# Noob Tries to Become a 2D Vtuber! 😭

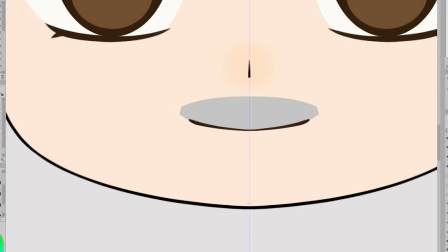It made the mouth rigging process a bit more challenging, so I would recommend keeping the lip line art and mouth covering separate.
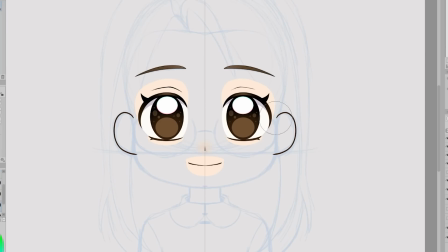Also, I do want to point out that I have started rigging my model, but I'm not done rigging yet,
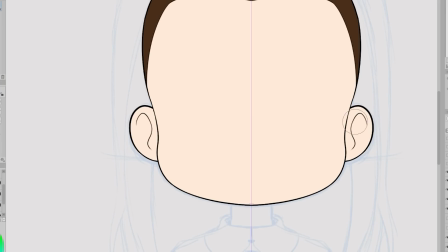so rigging is not something we will dive into in this video, but we will get into that in the next video of this series. I was hoping that maybe I would be able to finish rigging so that I could talk about it in this video, but I wasn't able to finish it in time.
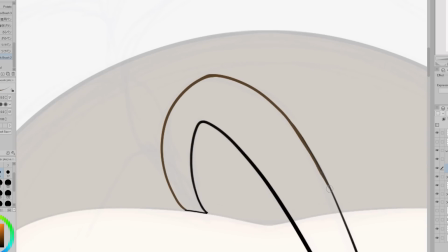I still have a decent amount of work to do and bumps to iron out. Like I said, I'm a total noob to this process, so I'm pretty slow and learning as I go.
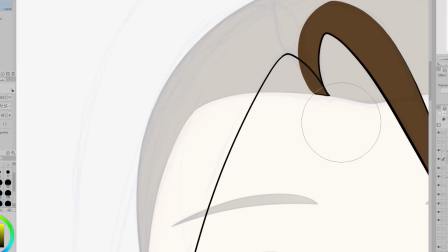That rhymed. Before working on my rig, I did make a test model that I used to play around with in Live 2D,
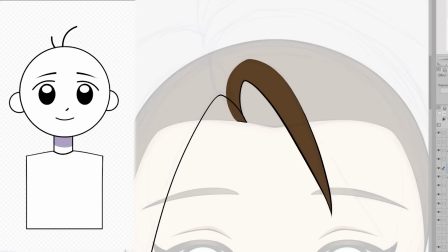and I'm really glad I did that since it helped me have something to test things out on.
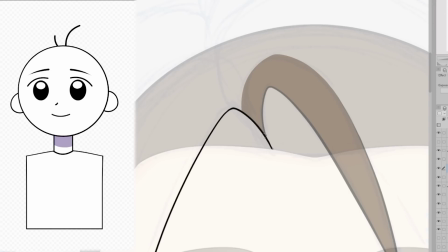I probably should have spent some more time learning before jumping into making my model, but for me, a lot of times the best way I learn is just by jumping into things.
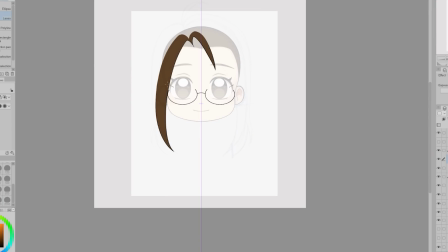I also watched a lot of tutorials. Most of the tutorials I watched were made by Chupuko, Fenrin, and Kiro Amori.
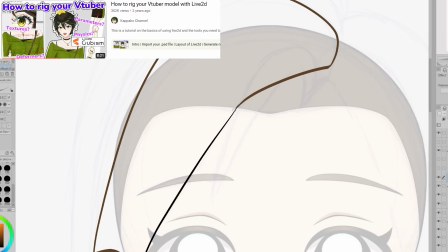I also watched a video by Kapako that was really helpful for getting a basic understanding of Live 2D and the starting process for it.
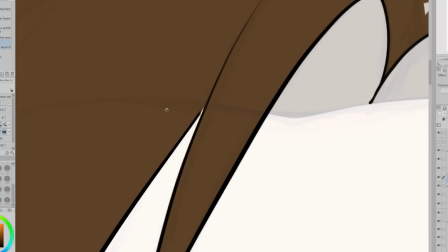Also, drawing my hair and breaking it up into pieces was definitely a challenge.
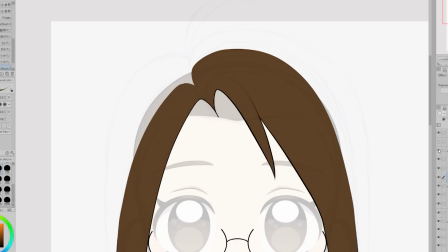I was trying my best to make sure to include some wiggle room or extra area for when the hair moves, but also making sure everything looked okay.
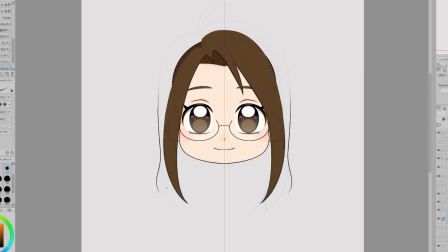I think it would have actually been easier if my character had more hair strands.
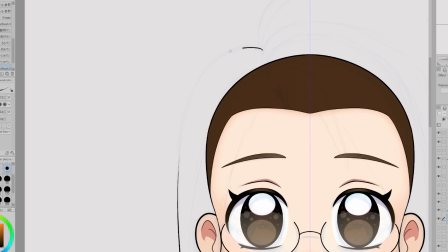Because the hair shape is really simple, it makes the process of making sure there won't be any hair gaps kind of tricky, because I don't have a ton to work with. Also, because some parts of the hair have to be behind the skull peeks out of some of the areas. My
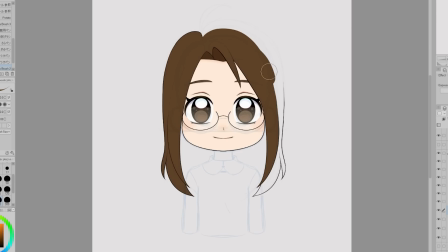solution for this was to add a layer of color that covers the skull,
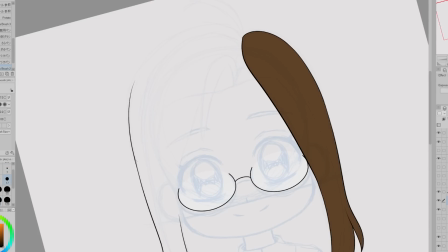but after working with the model a bit, I wish I would have just added some extra strands for the sides of the head.
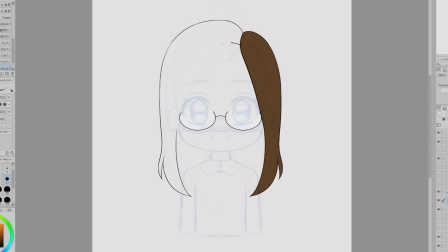This would have made things easier when doing the head turn, but it's a little too late for me to add them now.
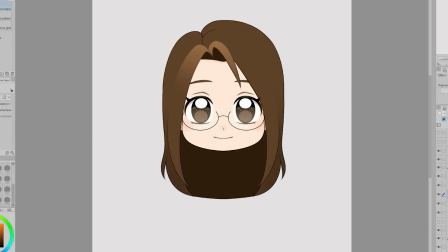I wanted the hair to have a gradient applied to it, so what I did is I made a gradient of light, copied it, and clipped it to each individual piece.
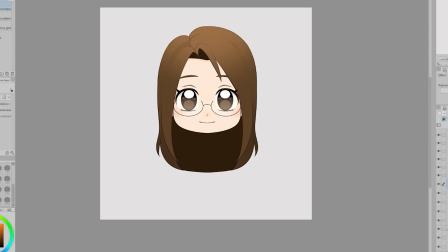Once again, I would have done this differently if I had known what I know now.
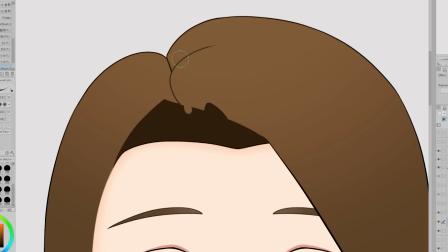In Live 2D, you can clip one layer to different parts, so I probably would have just done that.
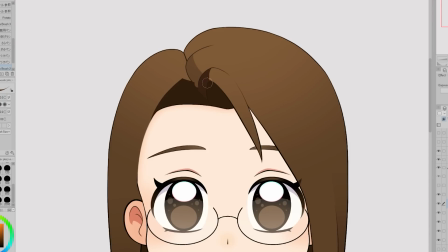But this does work, and I don't mind the gradient being a part of each individual strands. It kind of breaks up the hair a bit when I move it around in Live 2D.
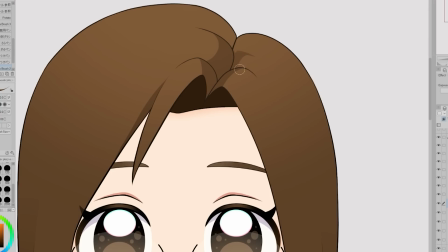For the shadow of each strand, I kept them separate because I knew I'd want to move them around separately to help convey the perspective of the strands.
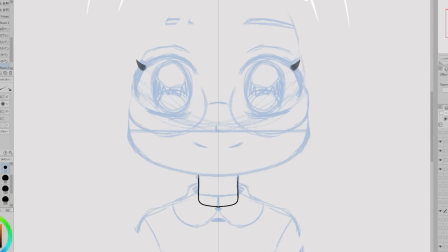After the hair was done, I moved on to the body. In comparison, it felt much more simple than the hair. I made the neck be its own piece along with its shadow.
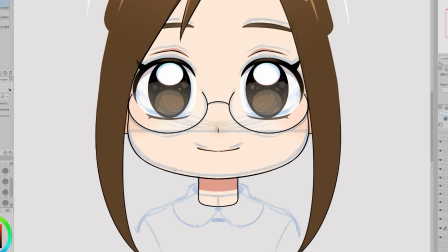I wanted the neck and shadow to be separate so I could make the shadow follow the head, so that the shadow looks like it's reacting to when the head moves.
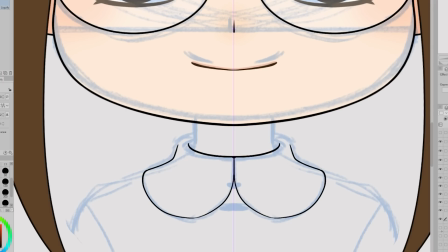For the shirt collar, I broke it into two pieces. We have the front piece and the back piece.
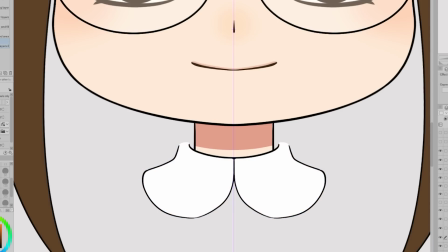This makes it look like the collar is wrapping around the neck, but I still have extra color for if the neck or collar moves.
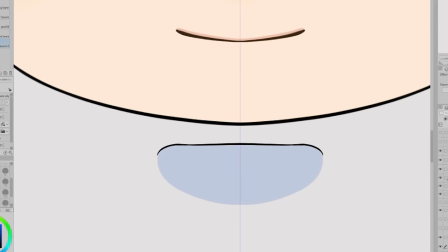Once again, I'm trying to avoid any empty space in the objects. For the body, I broke it up between the torso and the arms.
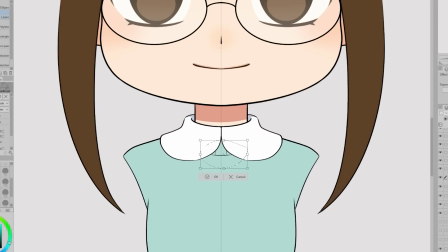I figured it'd be the easiest to have the arms start at the seams of the shirt. When drawing all these pieces, I make sure to draw them into the other pieces.
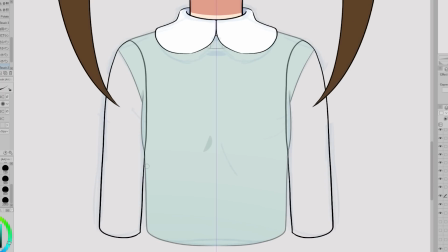Like I draw what's under the collar and I draw the arms into the torso a bit.
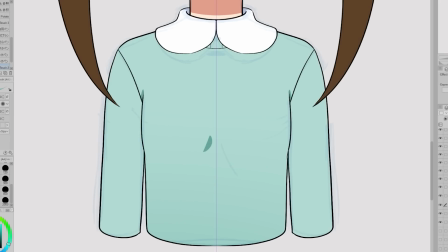That way if I move my arms, they don't have grooves cut out of them in the shape of the torso.
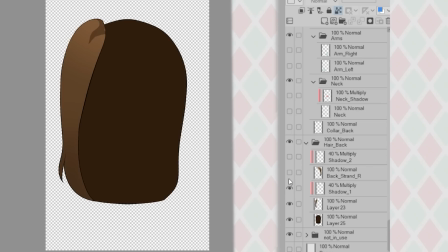And with that, the torso is done. And here's footage of me going layer by layer through the entire model to show you how I split it up.
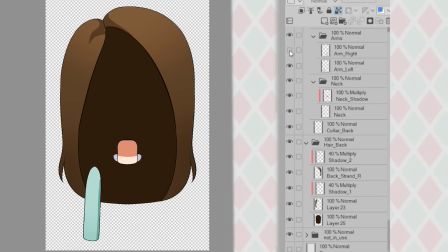I do want to remind you that I am a total noob, so please don't use me as your only reference if you plan to try making your own model.
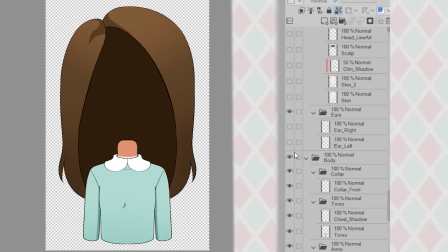There are a bunch of really helpful tutorials, and I'm just sharing my learning process with all of you.
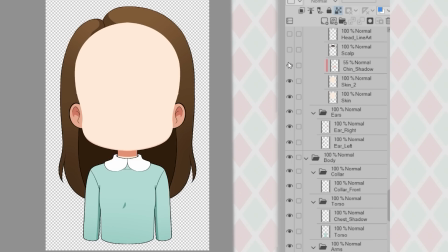So it'd probably be better to not copy me. Oh, also, a thing I wanted to mention is that I broke up the top eyelash line into two pieces.
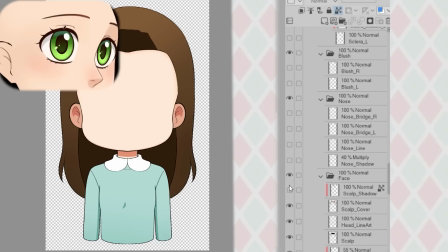In the past, when I tried to rig Doris's eyes for an animation, it was really tricky to make her eyes close because I draw my eyes super round, and when they close, they have to flatten out.
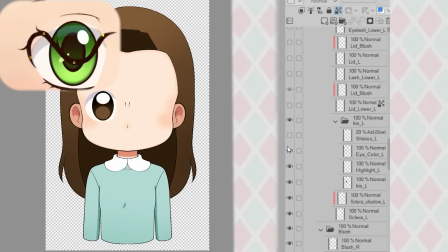And so I have to distort the line a lot when making it appear closed.